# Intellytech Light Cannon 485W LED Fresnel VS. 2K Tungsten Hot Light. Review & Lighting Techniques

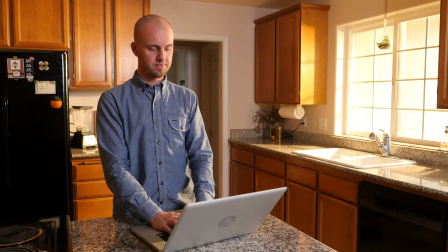The cool thing about having the bicolor fixture is that we can just crank that 485
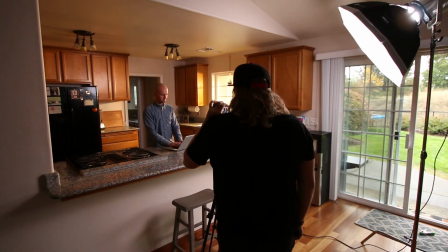all the way down to 3000 and we don't have to gel anything so we don't lose any light intensity.
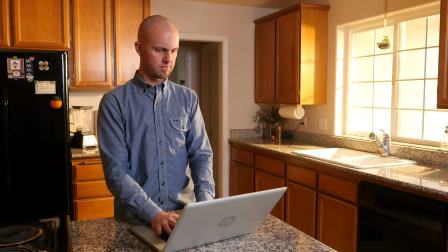So that gives us still our nice, you know, look of a sunlight, sunset coming in through the window.
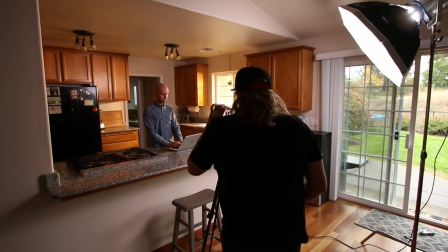That's about it, pretty simple. So just to recap, we got the F485 right outside the window,
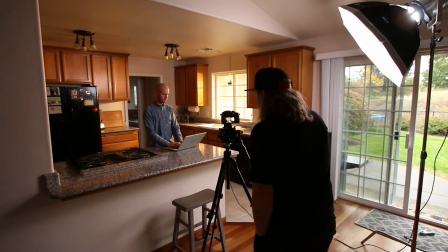about 2 feet away, just blasting right through, giving us that sunset light coming through, nice golden light.
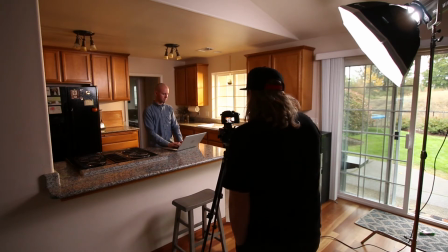It's at about 3000 Kelvin. It's on 100% intensity.
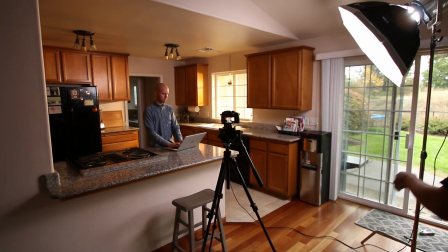It's fully flooded. And then we have our little F165 with the softbox at 100%, about 8 feet away or so.
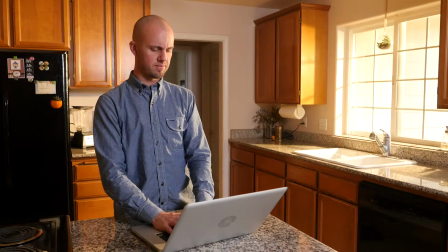And that's at 5800. And that's just giving us a little bit of fill from the key side, kind of giving us that realistic sunset, working from home, hanging out, laptop action. All right, hope you guys dig the F485.
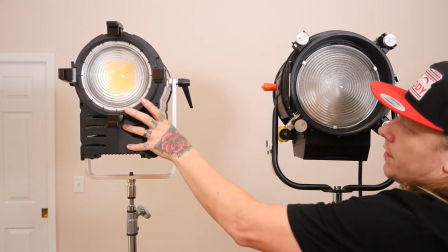Here's a size comparison on the F485 LED Fresnel as opposed to a traditional tungsten 2K Fresnel.
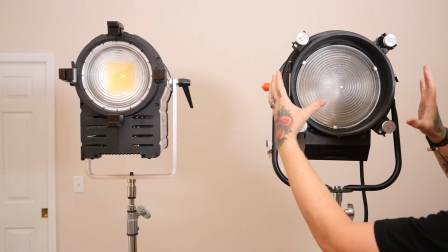You can see that the tungsten Fresnel has a larger lens and is shorter and wider.
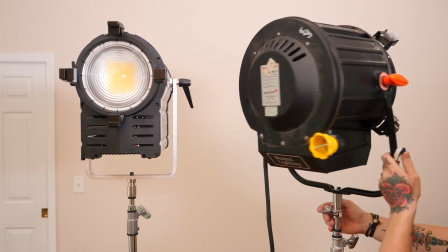You can see the depth, it's a little squattier. On the back, it has a spot flood control and the power cable.
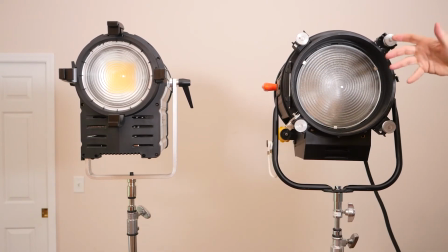And then the Fresnel glass and your modifier attachments, barn doors, scrims, whatever you want to put in there. The
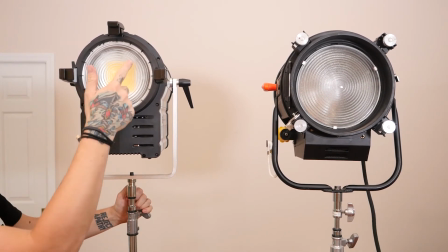F485 is a smaller lens, still has the modifier attachments.
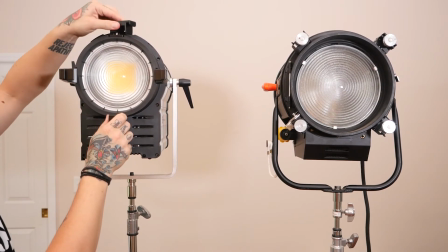You can put barn doors, scrims, whatever. This top attachment rotates. It's spring loaded, so you kind of pull up like that. You pull up and rotate, clip it back into place.
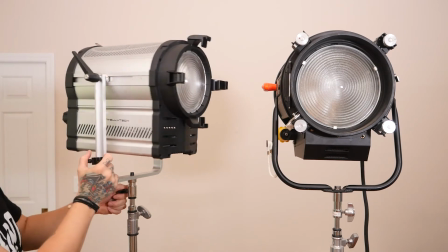You can see that it's a longer,
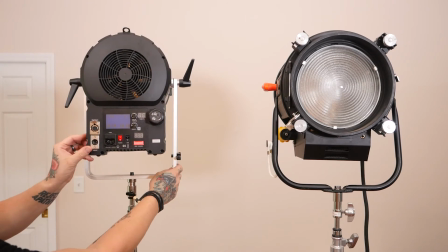more narrow Fresnel, so when you put it all together, it's pretty close to the same size.
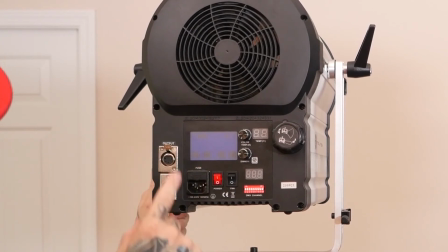The LED though, however, has the option to run it off of battery power. It's got the AC plug, just if you want to run it off of normal wall power or anything. It's got a power, and then it also has a fan switch, which will allow you to go to full 100% power, or if it's not on, it only goes to 50% power.
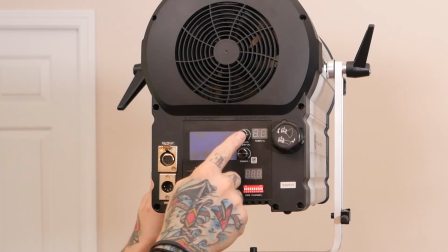It has two knobs. One is for color temperature, and the other is for intensity.
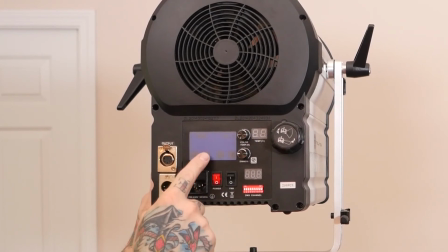And then this LED screen will light up when it's on, and you can hit these arrows up or down and change the color temperature and the dimmer as well.
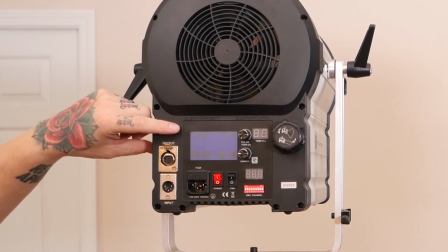It's nice having an LED touchscreen because then you can really see exactly numerically what your color temperature is,
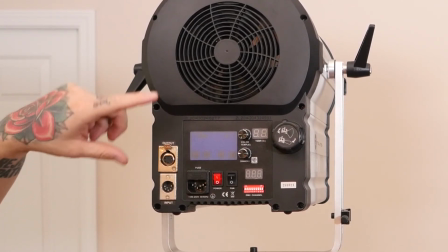and you don't need a color meter to match two lamps to the same exact color temperature.
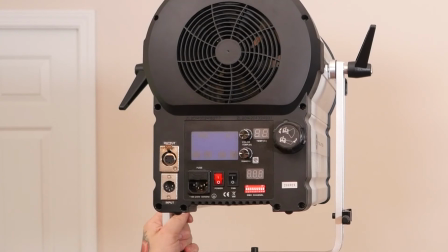It's got a big fan on the back, but it's really actually not very loud at all. And that's about it.
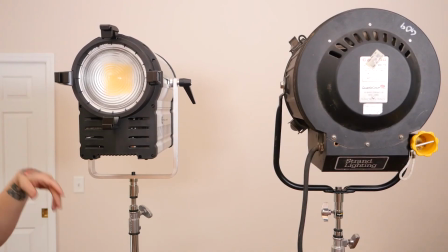They're pretty close to the same size. Here's all your light modifier attachments.
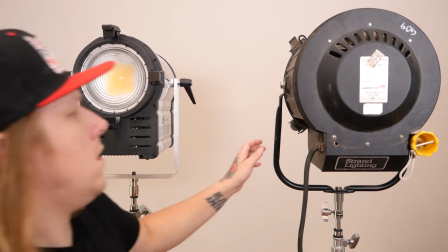You pull up and turn, slap it into place if you wanted barn doors or maybe a scrim, or if you wanted to put gels on the barn doors.
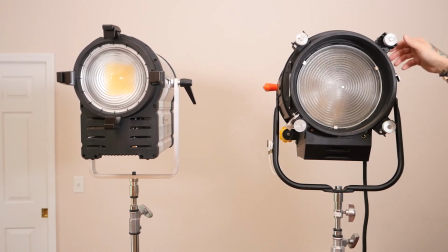Same thing with traditional fixture. You've got your modifiers going right here. This one swings up, locks back down. Basically the same kind of thing. They both have yokes.
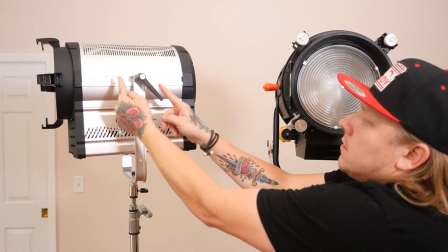These yokes will actually slide left and right for easy storage afterwards.
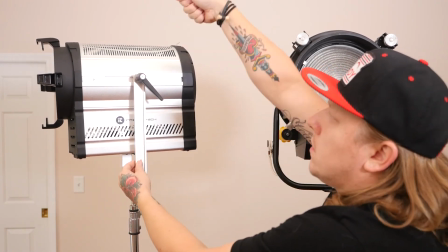You can just swing the yoke up and then you can carry it like a handle.
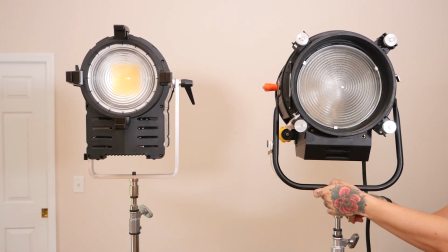And that's the size comparison of the F485 LED Fresnel right next to a 2K tungsten Fresnel. If you want to know more about these lights, check out IntellytechUSA.com. 485 LED all. Oh no. This memory card's full.